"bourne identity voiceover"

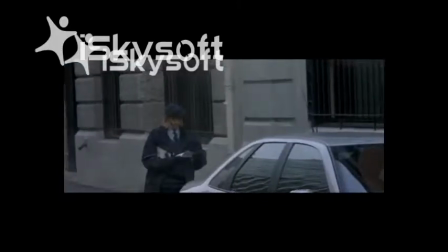start of Bourne Identity, we meet Bourne, who is on the phone.
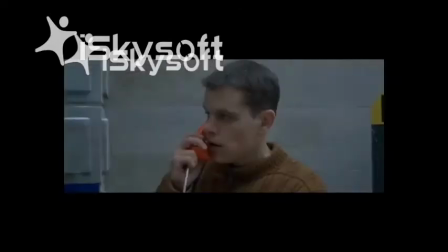He looks like an ordinary person because his costumes is a jumper and some jeans, which convinces us of his casual status in a normal situation on the street.
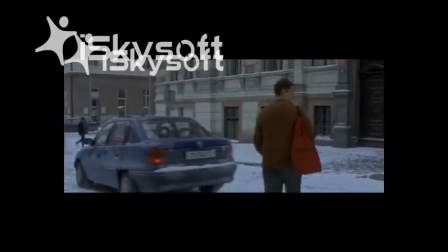Because Bourne looks like a normal person, this confirms that it is a thriller.
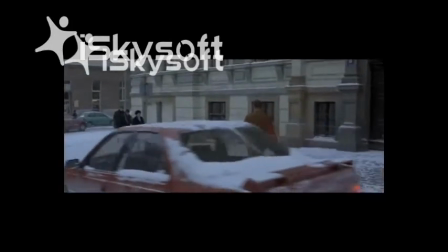When Bourne gets off the phone, he starts to walk down the street, and the score starts to build tension.
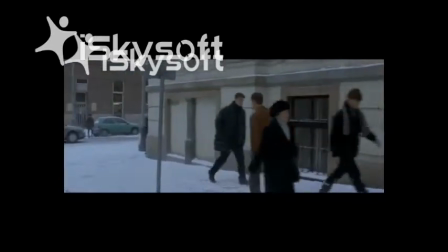As he walks faster, the handheld camera shows Bourne's point of view and how he is cautious and on the lookout for everything he sees.
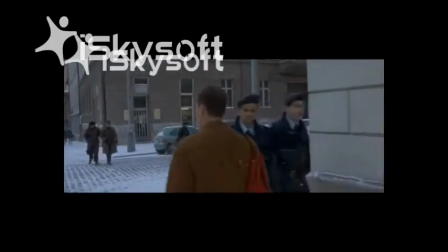As Bourne sees the police and police car, there is a diegetic siren which thrills us at the same time.
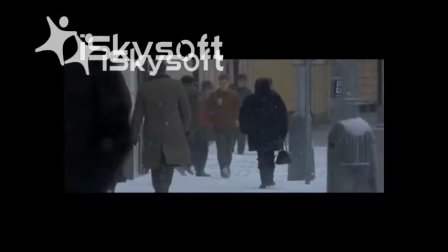Sound is important to build tension in a thriller. I think the sound was very effective in the opening because the audience feel like Bourne is in danger.
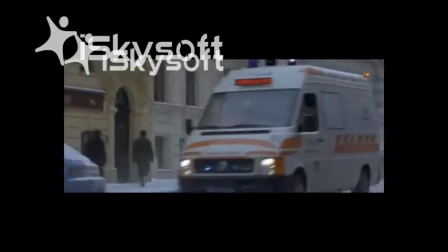The sound in the opening confirms it was a thriller because sound builds tension and creates suspense.
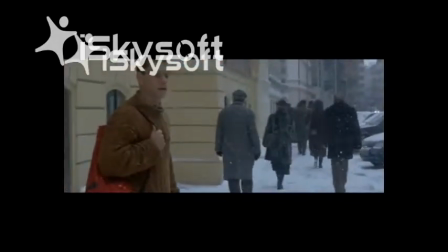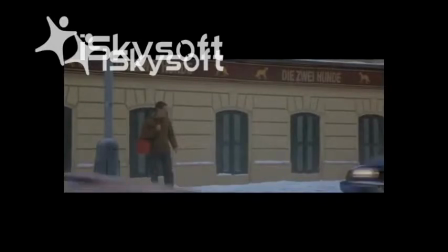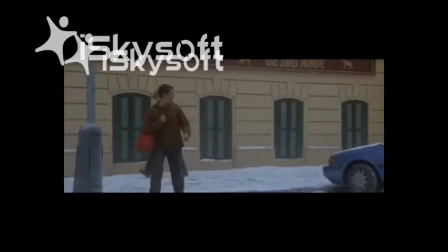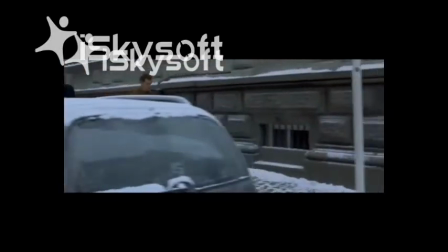To match the sound, Bourne is walking and the camera uses long shots so the audience understand where the location is.
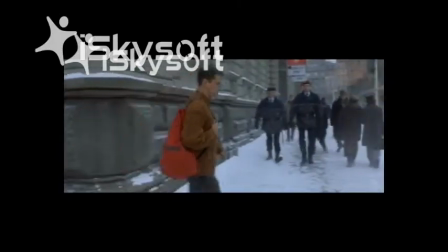The location is important as it is a city, which again is a thriller coding convention of the thriller.
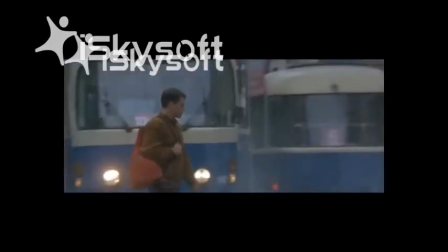The scene is also a chase scene, which is the key convention of a thriller and builds the tension as the plot follows Bourne.
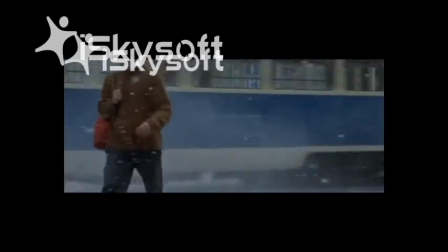The scene is in the opening cuts from handheld camera behind Bourne following him to a mid-shot of his face.
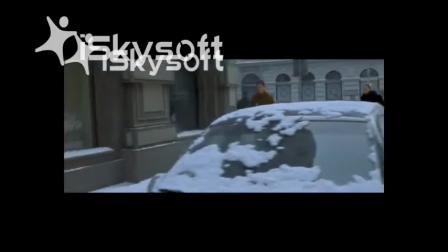After he walks past the police, this helps the audience understand that Bourne is on edge about seeing the police,
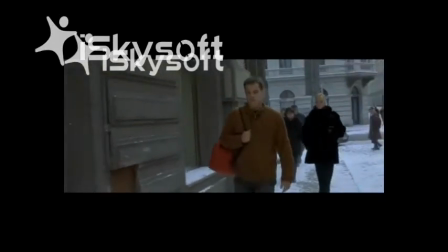and it builds panic for the audience because they feel like Bourne is up to no good and might get caught.
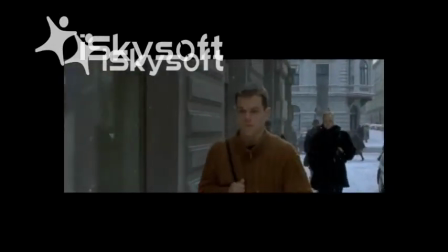After Bourne sees the police, we see Bourne walk around the corner. The camera shots are edited to continuous editing system.
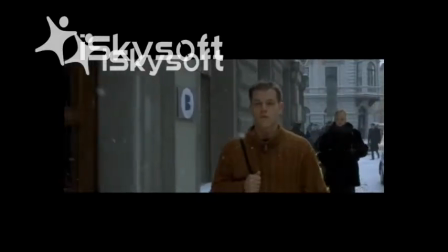This makes the shot smooth, but we also see Bourne pick up speed, telling the audience he is rushing to get to where he is going and trying to avoid the police.
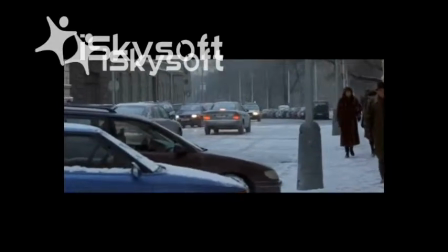This links to the gender because Bourne is an ordinary person in an extraordinary things happen.
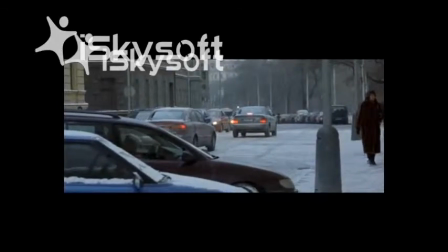The rest of the walking clip, the camera cuts quickly to the ambulance and back to Bourne.
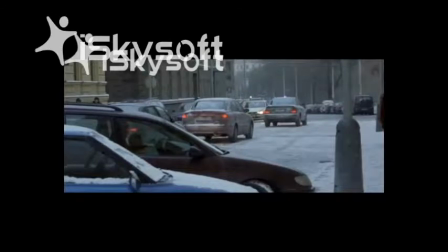This is a pan on a handheld camera. This creates panic for the audience because the close-up after shows Bourne's panic and worry on his face.
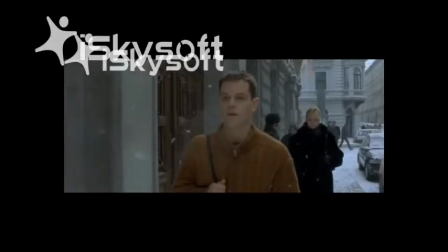We also see Bourne's point of view. This adds suspense to the scene because it shows Bourne is worried about people following him.
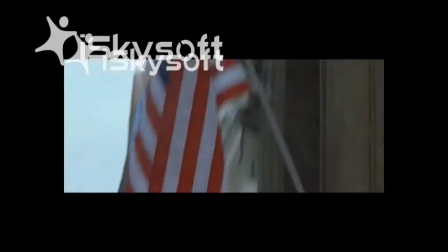When we see Bourne's point of view as a flag, the audience feel relieved because Bourne is somewhere safe.
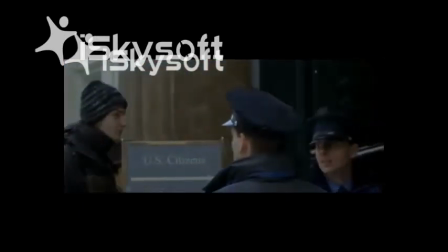And when the camera shows Bourne's passport, we also feel relieved because it makes it clear that Bourne is a normal citizen,
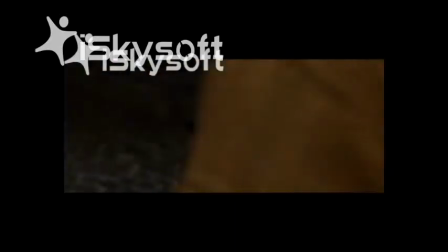and this shows he is a hero so the audience can trust him. After Bourne enters the building, the police try for a second to enter.
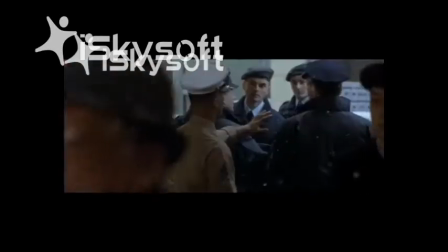This adds tension because we think Bourne might not be safe, but then the mid-shot shows that Bourne is safe because the police get stopped from entering the building.
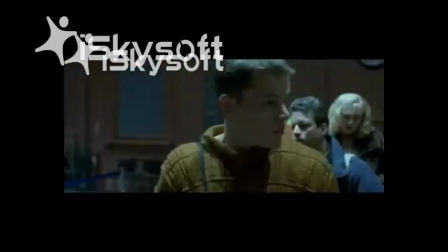It then cuts to Bourne waiting in a queue. It adds tension because the audience have to wait to see if Bourne is going to be safe and do what he has to do.
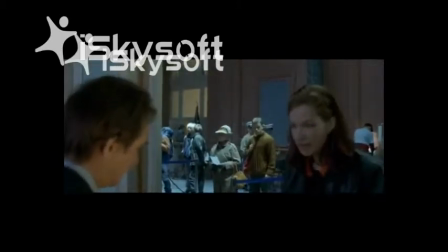Cutting from scene of Bourne to the scene of the woman adds tension because we can see she is going to take long and adds suspense to the scene,
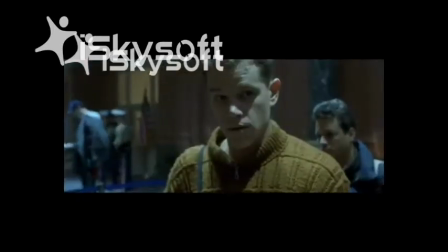and it builds a plot because we see Bourne's point of view of the police and it still makes the audience think,
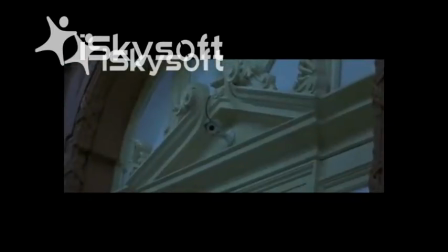will he get caught?
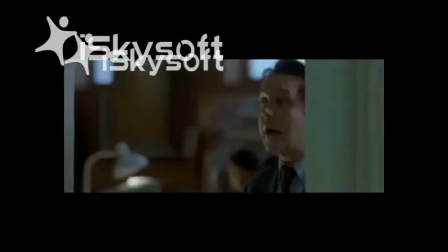The camera also does close-up of Bourne's face to make the audience show that Bourne is nervous and makes the audience feel like he's up to something that isn't legal.
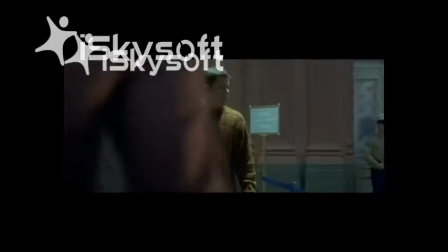This also adds tension and creates mystery for the audience and question who Bourne is.
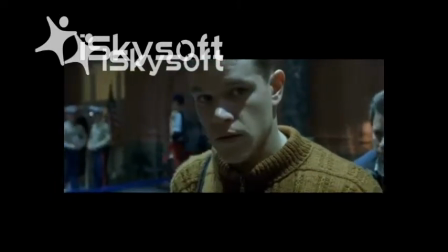When Bourne tries to walk away, the audience feel relieved because Bourne is walking away from the situation,
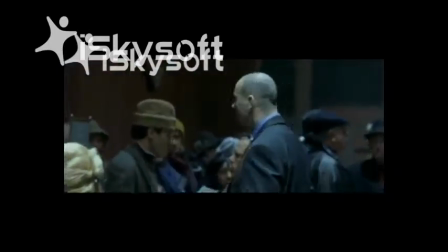but at the same time this shows that he isn't sure what he is doing, so clearly he isn't up to any good.
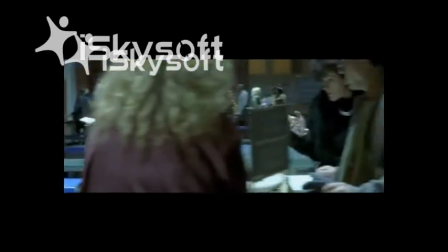When the policeman shouts, this makes Bourne trapped. The scene turns to slow motion while we see Bourne in mid-shot, showing where he is,
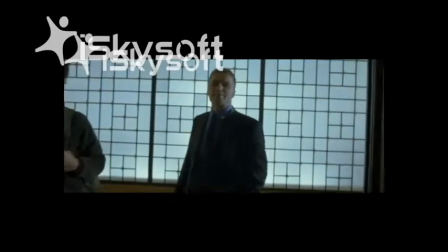and we see the close-up of the policeman's handcuffed, showing that Bourne is in danger.
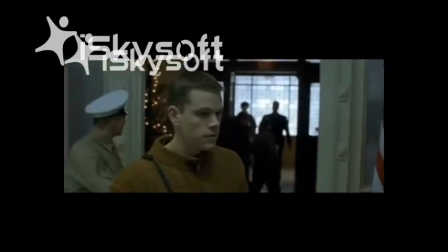Although this is another convention of a thriller, that the hero is trapped and stuck with no way out without getting caught.
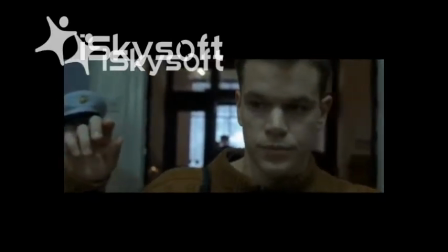The scene then suddenly changes to fast-paced when Bourne starts to attack.
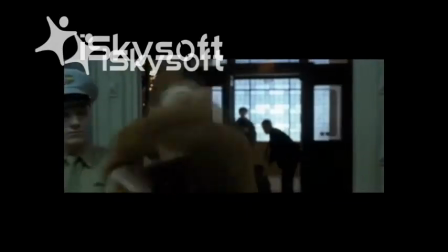This also shows the film is a thriller because Bourne is an ordinary citizen, but also a hard man and violence is involved.
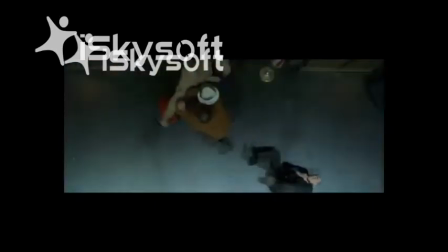It also makes Bourne's identity more unclear and the audience are still wondering who he is.
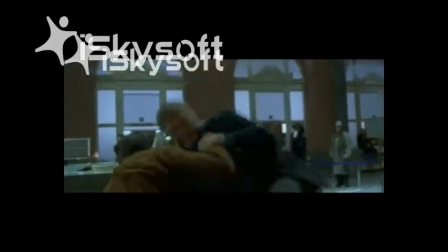The scene is also an aerial shot to make the audience feel like they are him and show how hard it would be for Bourne to escape if he was a normal citizen.
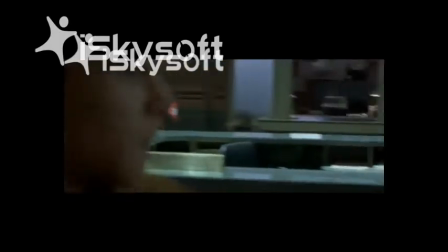It also is on fast-paced to add drama and to make the violence seem more dangerous.
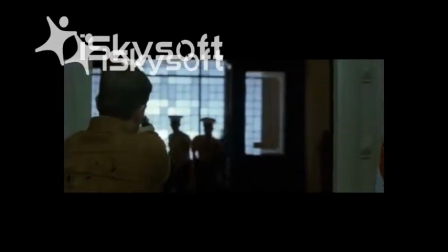When Bourne grabs a gun, it becomes a chase scene because the police will be after Bourne.
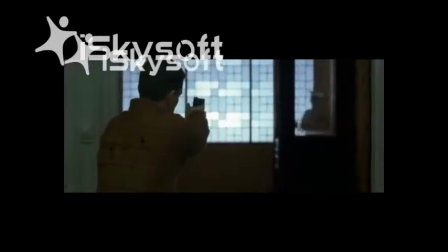This shows that it's a thriller because a chase is always involved in a thriller. The use of stairs are also common, the thought of going up and no way down.
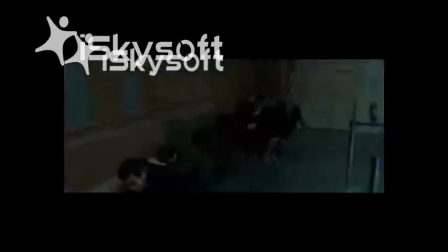This makes the audience feel like Bourne is trapped. These are all thriller conventions to add tension in the scene.
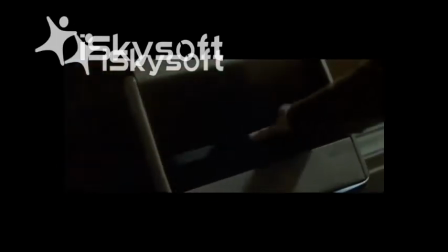Bourne also represents a hero because he didn't shoot anyone.
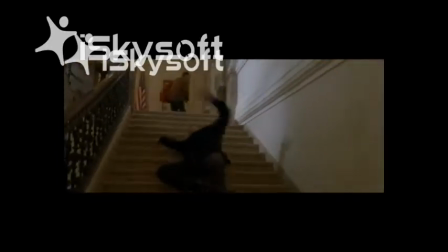We saw a close-up of Bourne putting the gun in the bin, showing he doesn't want anyone to get hurt, he just wants to escape.
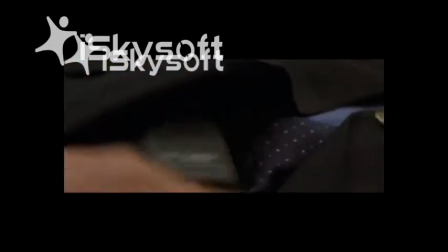There is violence in the chase scene to thrill the audience while watching. When Bourne grabs the map, it makes the audience again feel relieved because the hero has a plan.
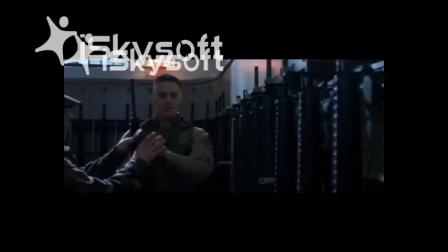The camera then pans from right to left, showing that everyone is scared of him and running away. It also cuts from Bourne to the army man.
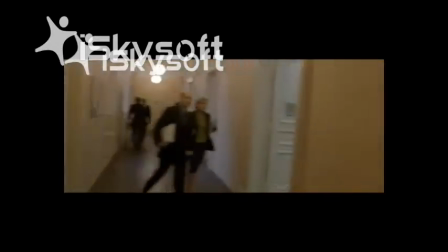This has tension because not only is it one against a load of men, and Bourne doesn't have any weapons while the other army men do.
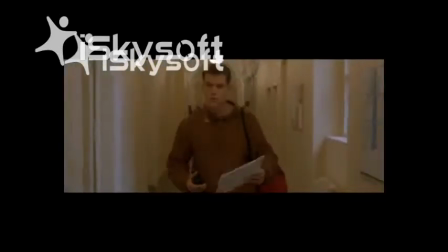This makes the scene more suspense because if Bourne doesn't escape, he could be in serious trouble.
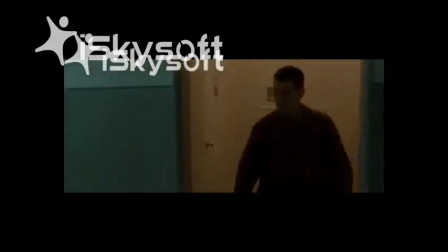The chase scene is also going upstairs, showing another convention. The higher up they get, the more trapped Bourne becomes and they're less likely to escape.
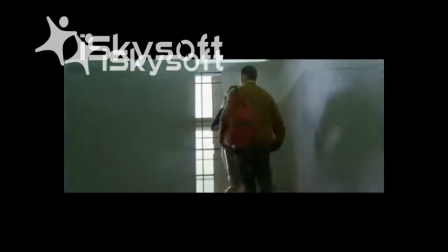The scene then cuts from Bourne finding a way out to the police pointing guns at everyone.
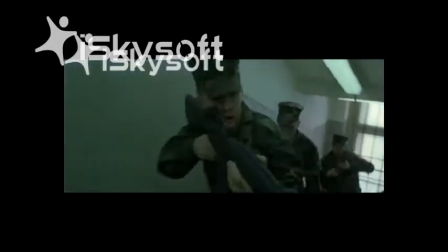This has tension and builds a plot. I think the director does this to scare the audience to make them aware what they will do to Bourne.
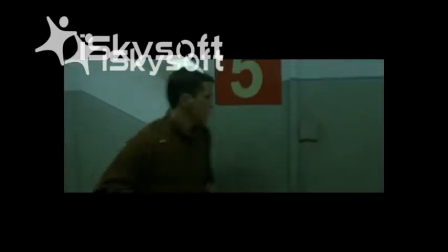Bourne then makes it to the door. There is nowhere to go because the door won't open.
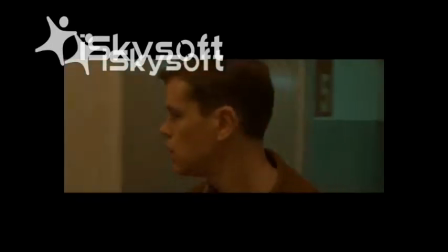This has tension because the audience have to wait while the camera shot shows the outside of the door to see if Bourne gets through.
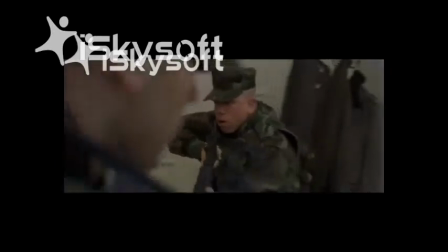When he does, the scene has panic and tension because the shots are long shot down to see the bag.
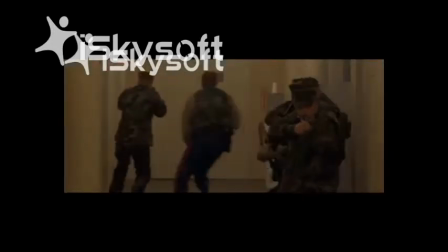This shows how far down it is and what you would feel like if you were Bourne. When Bourne nearly falls, we see his point of view when the bag falls.
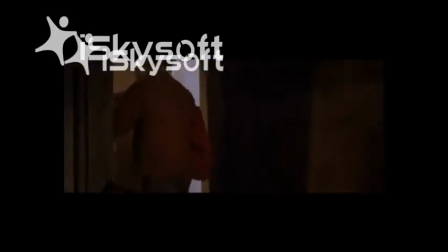This shows how long down it is because we see how long the bag falls for.
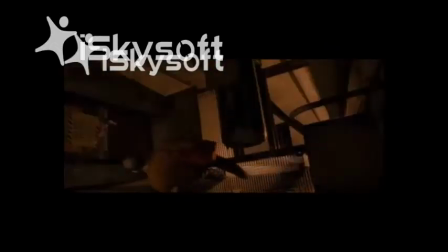The shots then cut between Bourne to the police, creating bigger panic because Bourne is trapped and there is nowhere out.
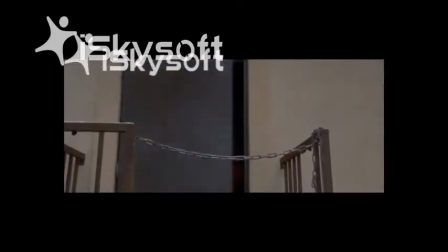This adds a thriller convention. The shots are high shots when Bourne is dangling. This adds panic because we see the length of the building.
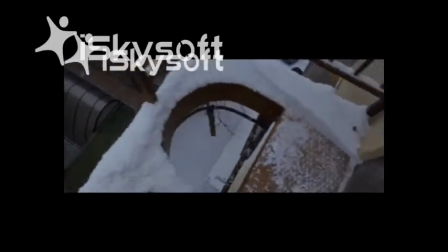The shots of the police show how many there is.
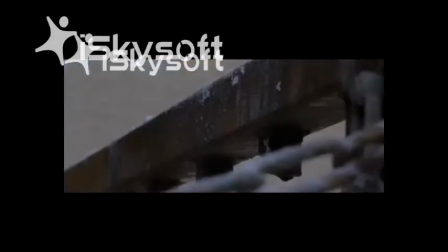The camera shows the long shots of the police to show how close they are to Bourne, making the audience scared because Bourne still hasn't escaped.
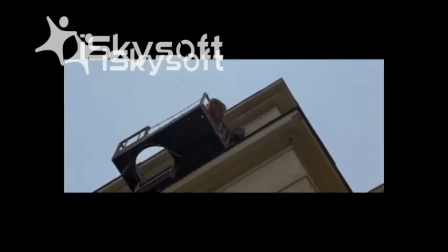The shots then cut between Bourne to the police, creating bigger panic because Bourne is trapped and there is nowhere out.
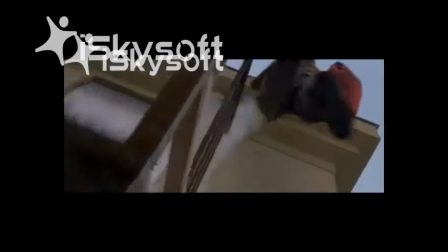This adds a thriller convention. The shots are high shots when Bourne is dangling. This adds panic because we see the length of the building.
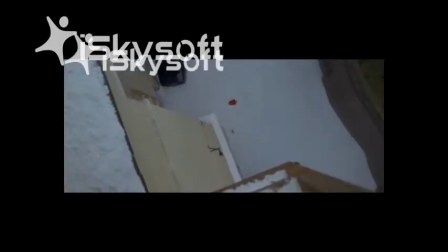The shots of the police show how many there is.
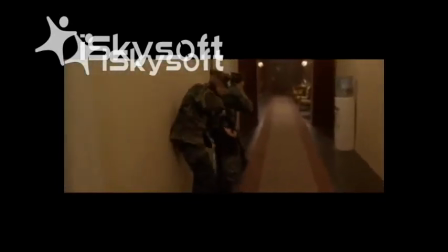The camera shows the long shots of the police to show how close they are to Bourne, making the audience scared because Bourne still hasn't escaped.
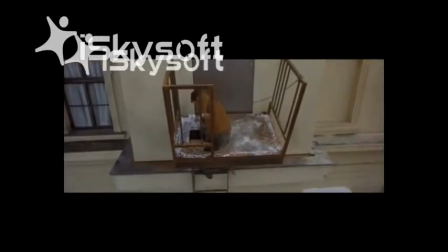When the police burst through the door, the audience is on the edge of their seats because we don't know how long Bourne can hold on for.
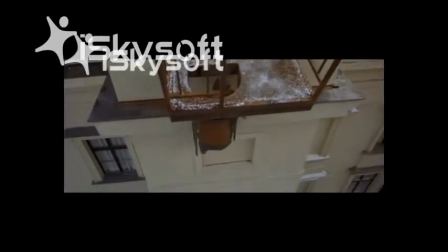It also shows it is a thriller because Bourne is a normal citizen but also a strong man.
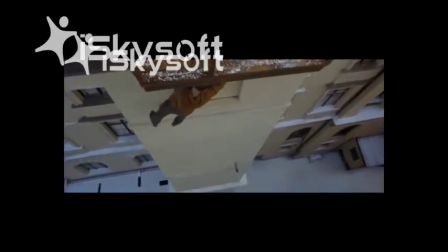When the police give up, this shows how smart Bourne is and how calm because he hasn't shown panic that he's holding onto a building.